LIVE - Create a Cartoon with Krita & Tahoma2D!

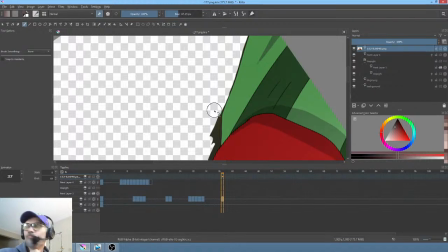Okay, the Def Leppard boys are from Sheffield. And boy, you could definitely tell the difference between Sheffield and Liverpool. But I couldn't do it for you now because I would have to hear it first to sort of get it reset in my mind.
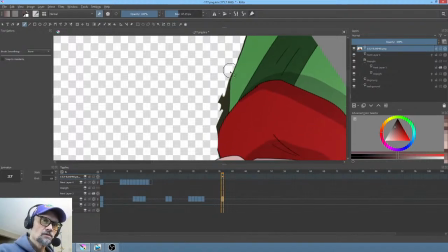Right? It's just one of those weird things. And I think it might be, there are some things that are skills that you can learn, okay?
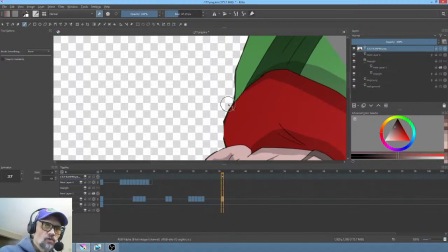And I mean that as distinct from what I would call a talent, which is kind of something you're born with. You know, one of my conceits, I suppose, is that in the big scheme of things, I'd like to think of most of the things I do as skills,
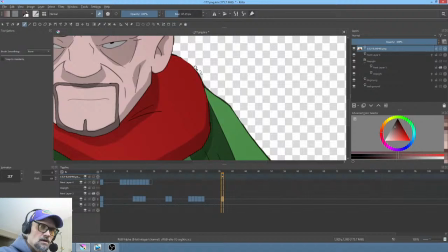meaning that, hey, anyone could do it. But I also recognize that to a degree, some of it might in fact be talent. And that doesn't mean I'm especially talented at anything I'm doing here.
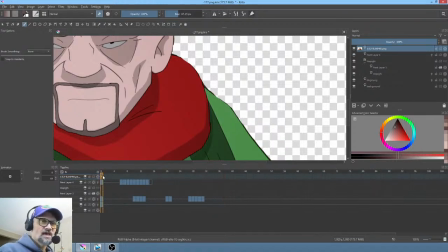I'm aware of a few things that I can do that I know are talents.
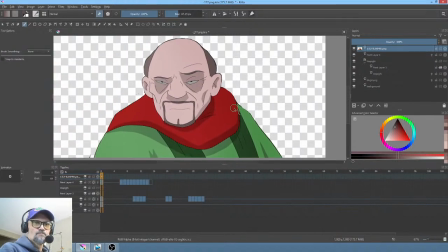Not very many, actually. But imitations are one of them. I can do very, very, very, very good imitations and voices if I just hear it first.
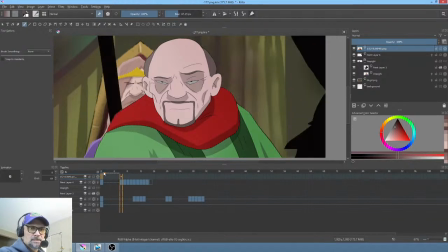Okay, so let's look at what the timing of here is going to be. First thing we'll do is get Golik kind of sort of where he needs to be. So let's take him and put him obviously behind the king, but in front of,
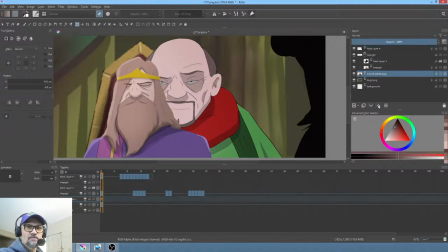actually he would, okay, so this is actually a bit of a problem I had forgotten about. Technically, he probably should be behind the throne, but we can mitigate that a little bit. We can cheat that.
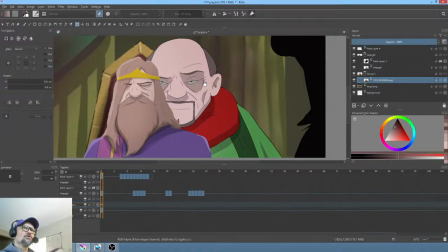So let's hit Control G and we'll put Golik in his own layer, and then we'll use an erase layer to put the throne in front of him effectively. Okay? Hope that's making perfect sense. Perfect sense.
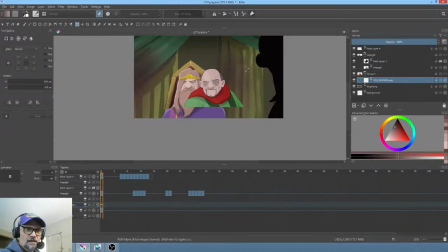And then what we need to do is we have to say, let's just do this one thing at a time.
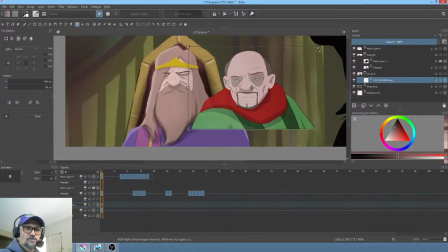Obviously, their heads would be of similar-ish size.
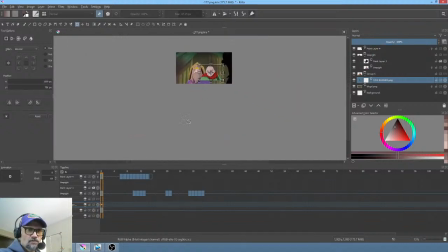And if the king was actually sitting there, his feet would be coming down about to here, which would put Golik, hey, you know, actually, I'm going to make Golik a little bit smaller because he is back behind, but honestly, he probably belongs right about there.
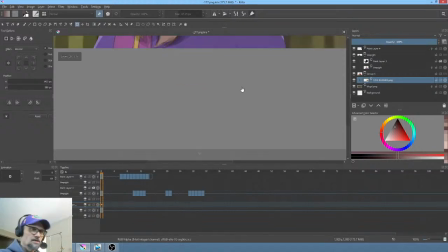Let's see here. Let's hit the N key and see what that feels like.
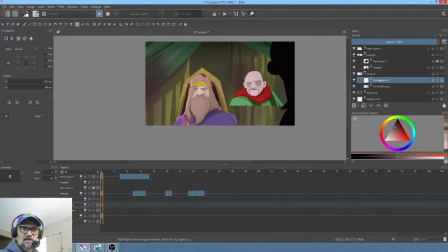Okay, so the main problem with Golik is we need to put in, let's do a solo fill tool black. Let's just fill this with black and then alpha lock it so that at any time we can just dial in lighting for him, right? because it's a little distracting
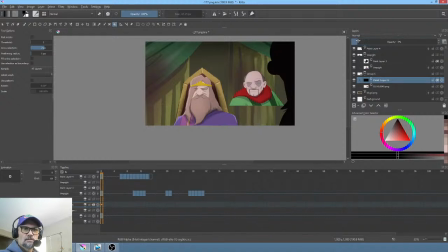if his color is, you know, like kind of blatantly different, or, you know, he's standing out too much compared to the king. I want these guys to sit in the mix together, as they say. Okay.
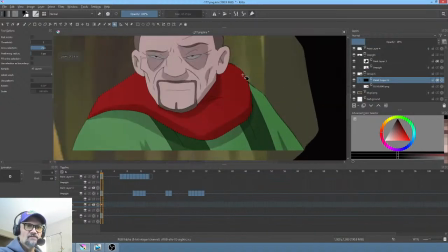So now we have an obvious problem,
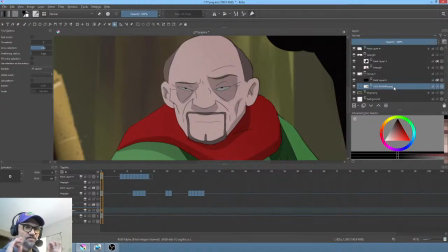and what we want to do is fix as much as possible with the static image, because we're going to wind up animating it, right? So step one in that regard would be to actually stop, hit the undo key.
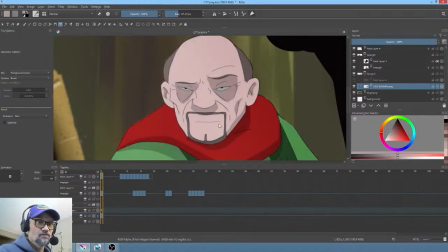This tint actually needs to be removed until, well, it corrupts all of our color sampling. So, you know, when you Darren, he needs to be less breath.
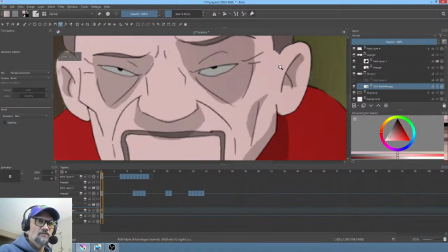Okay, so nothing else is going on. All right, so obvious another problem. An obvious another problem.
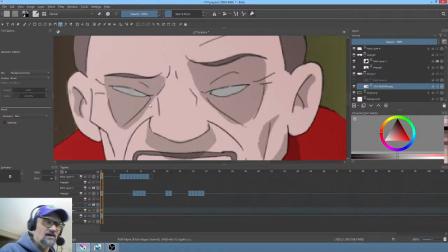How's that for good English? An obvious another problem is that you don't really know what to do. It's very difficult to know what to do.